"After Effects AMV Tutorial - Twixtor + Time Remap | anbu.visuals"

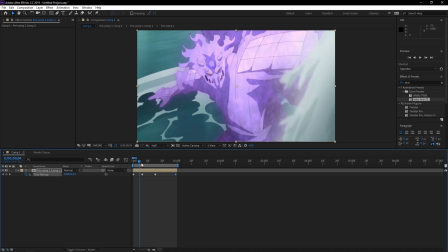I'm gonna make it this length and put this right about there and there.
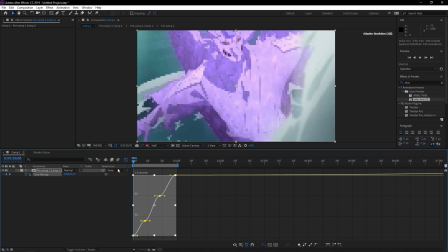Okay, so let's say I had like four beats on my song that I want to edit, and these are the four beats that I want to time remap. Basically this is your graph editor. After you click your, you select all of your keyframes and go right here into graph editor,
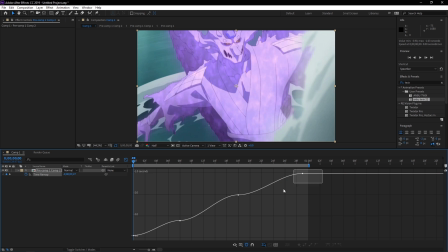and after you're here just select everything, just drag your mouse over everything and press this one. This is easy ease, or you can just press F9, whatever you wanna, whenever you wanna do. This is will allow you to move your clips around like this with the graph editor.
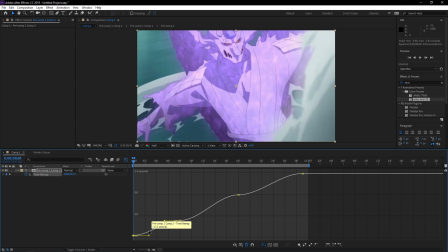So what you want to do, and it's very important, is begin the clip begin the timer map fast and end it fast as well. So basically, this is what it means that it's fast.
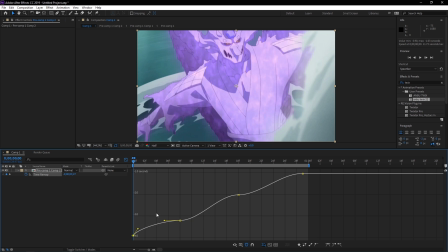It's going fast right here and then slow over here. You can do that as well, but I don't know, whatever you like. Basically, I like to do this right here, but it begins fast and then it ends fast,
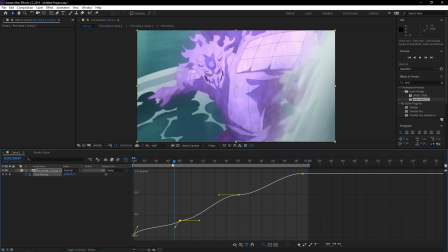but a little bit less here because the clip is continuing and I want to like do a smooth continuation. I don't want to like end it abruptly. And I'm gonna show you how that looks if I do just this. Basically, if I did just that, the clip will look exactly like this.
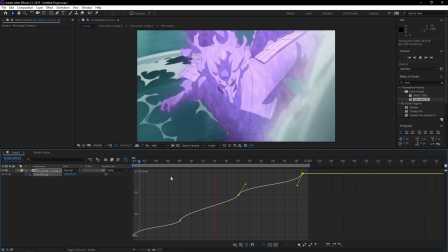And if I had the beats, you will see like the beats like matching the clip as well. So that's basically like flow type of editing. You can do that as well. So each time I did that, like the character changes motion somehow.
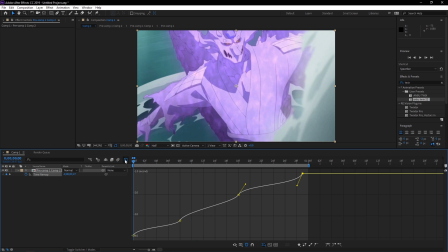Okay. Another way to time remap is basically do this.
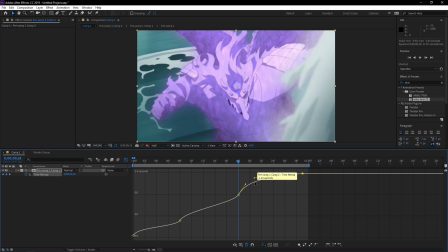When you basically want like a clip, you want to start it fast and then just slowly like stop moving, just make it smooth, really smooth. It's basically you do this, you start it fast and then you end it really slow, and it's that's gonna look like that.
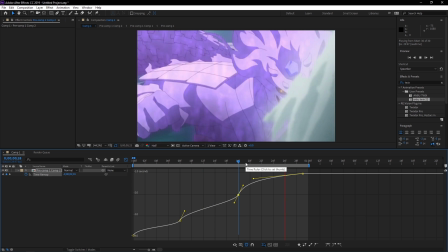You see that? And if you want another example, I can show you like this. When it starts really fast and it ends really slow.
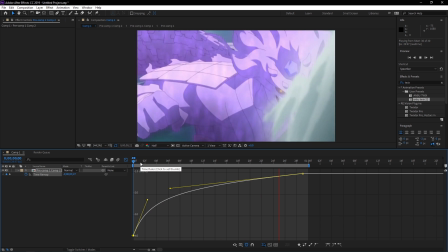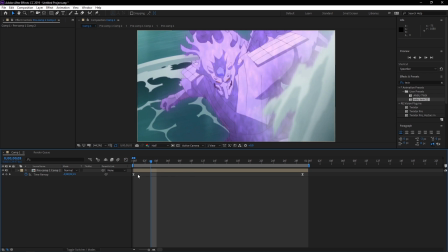And you can do even more with this.
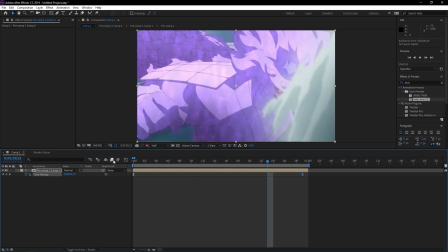You can also like begin really slow and end really fast.
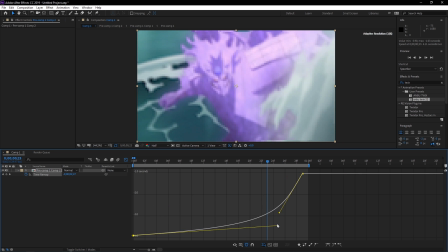It just depends on how your clip want to look.
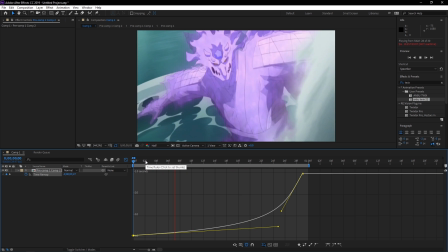Begins really slow and ends really fast. It's like preparing to punch and then punches. If you want the end to show a little bit more, you can do that. You can like up it a little bit the frame, and it shows a little more.
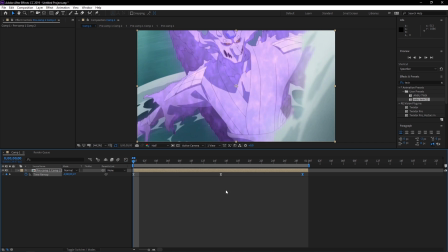But if not, you just want to do like a slow edit. Basically, what you have to do, obviously, the song is gonna be way slower, so you have to drag your clips more to match the beat.
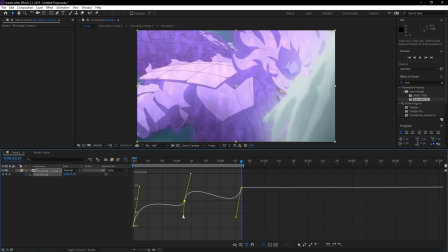And basically, this is how it's gonna look like. When you stretch your clips, your keyframe are gonna go all over the place, so make sure you reposition them properly. And also make sure
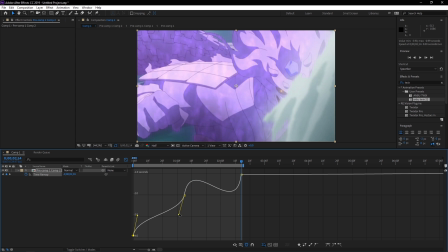the second keyframe that you use on your clips, make sure it is not as like fast as the first one, because you want to like continue it smoothly.
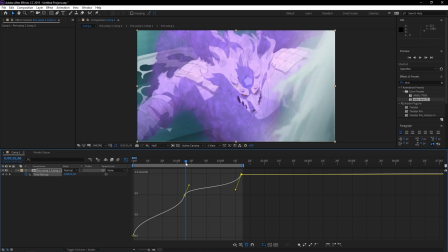You see what I mean? Like smooth Twixtor. It's not, this is for slow edits.
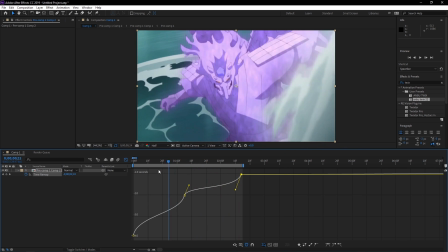If you don't want to do slow edits, I showed you the first part. But yeah, that's what I mean when I say smooth Twixtor.